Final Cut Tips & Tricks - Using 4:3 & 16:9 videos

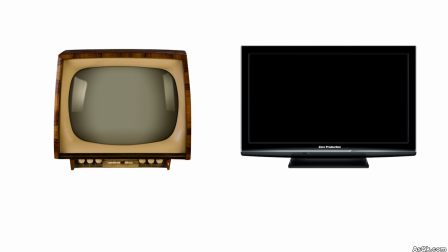Hello, today I'm going to talk about aspect ratio. So when you're using a standard definition video in an HD platform, you are going to have some trouble because they have different aspect ratios.
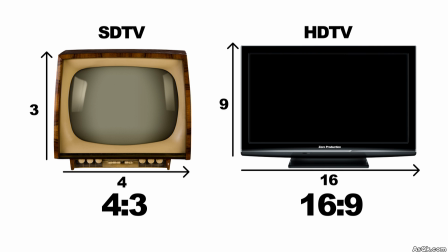SD is normally 4x3 and HD is 16x9.
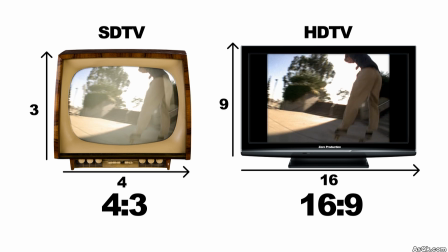So when you project an SD video on an HD TV, you will get those black lines on the edges. Now this isn't really a problem, but here's some tips and tricks that you can do so you can have a more pleasing look.
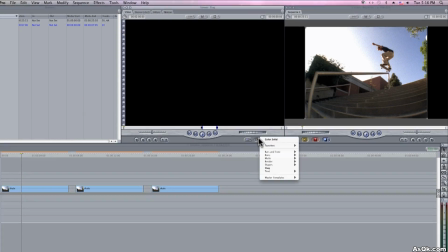Okay, so the first trick is to use text.
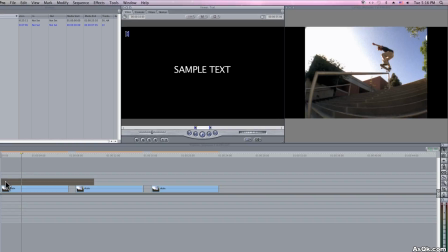Just drop down the text on the edges and put like your company's name or the channel.
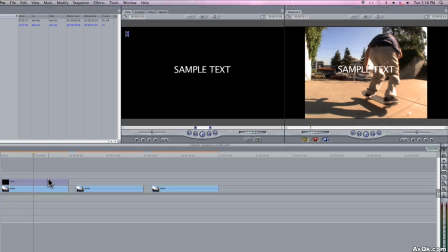If you have a logo, you can drop down a logo as well.
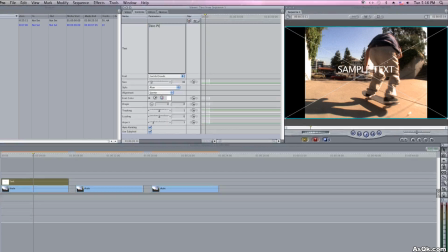This is probably the easiest way to fill in the frame, so go ahead and, you know, decorate the edges the way you like it. Just make sure it doesn't distract the viewers, just something simple.
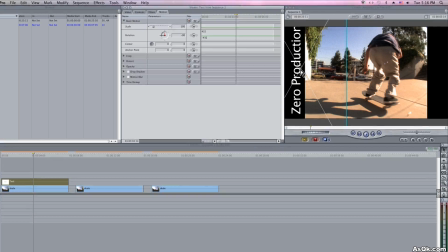Let me just copy this, and I'll reverse the angle and put it on the other side.
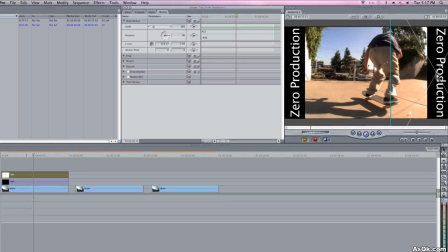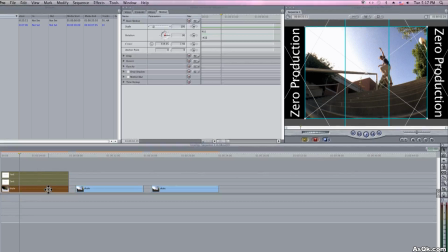Just plain text is boring, so let me add more detail to the background.
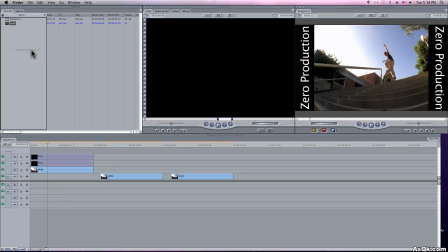I'll drop down a metal textured background and put a drop shadow on the text.
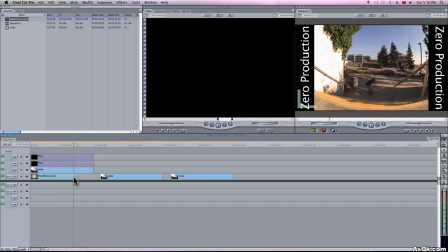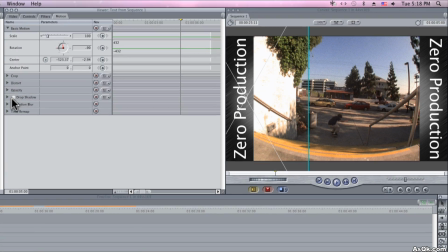Okay, so after I drop down those shadows in, it's done.
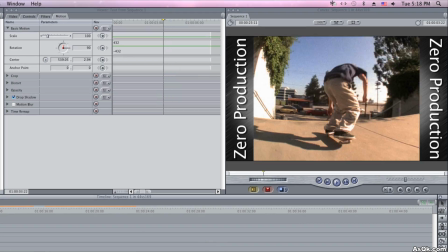Now this definitely has a better and pleasing look to it.
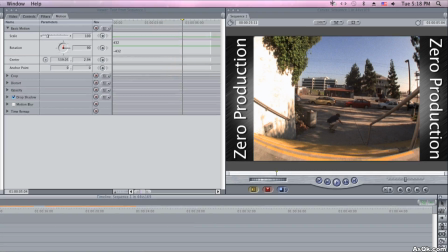Also, since it's a skating video, you know, the metal textured background adds a good coolness to the video.
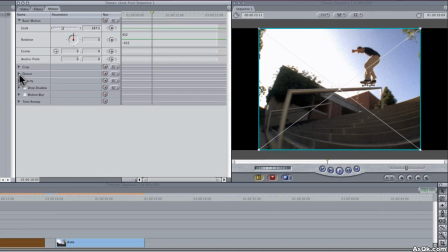Okay, so let's go to the next trick. The next one is really easy. Go to motion and open distort.
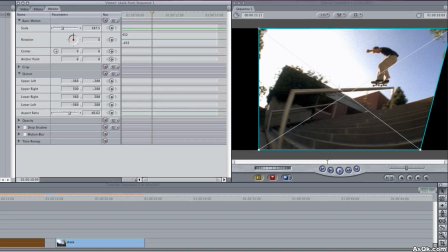Here you can vertically stretch the video out. This is really good because you can fill the entire screen. But the problem is you're just stretching a video out,
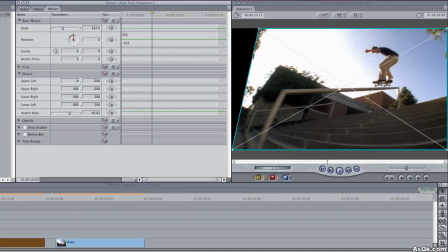so everything's gonna kind of look stretched out and people are gonna look like a little bit fatter and it just doesn't feel right.
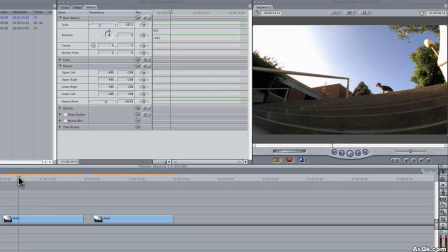But a lot of times you can get away with this, especially like a video that was shot with a wide angle lens or a fisheye lens.
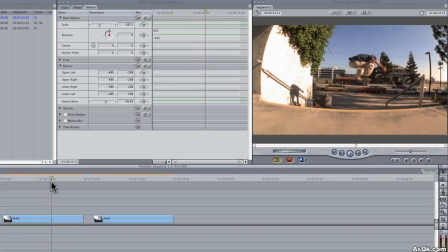No one will be able to notice it, so do it.
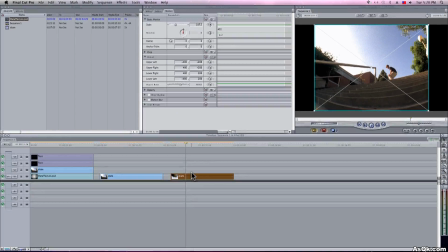Alright, now that's done, let me show you the last trick. It's this. Just use the exact same video in the background.
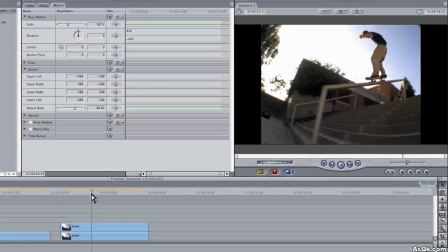Of course, it has the same aspect ratio, so the edges aren't filled, but just scale it up and fill the edges.
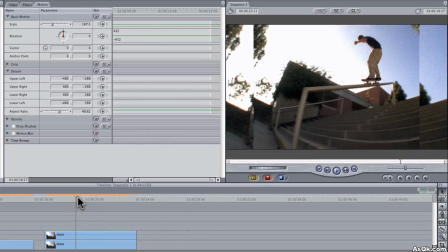And there you go. This gives kind of an illusion that it's a 16x9 video, but it isn't.
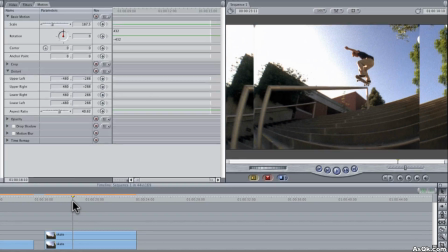The one problem with this is it's kind of distracting on the edges, so it's hard to focus. So I like to blur the video in the background, and a lot of people do that too,
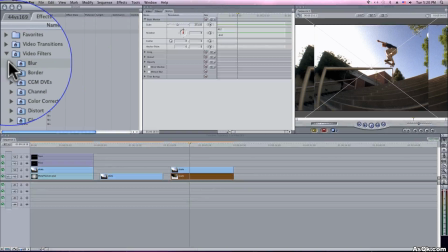so go ahead and use a blur filter and blur out the background so it's easier for the viewers to focus.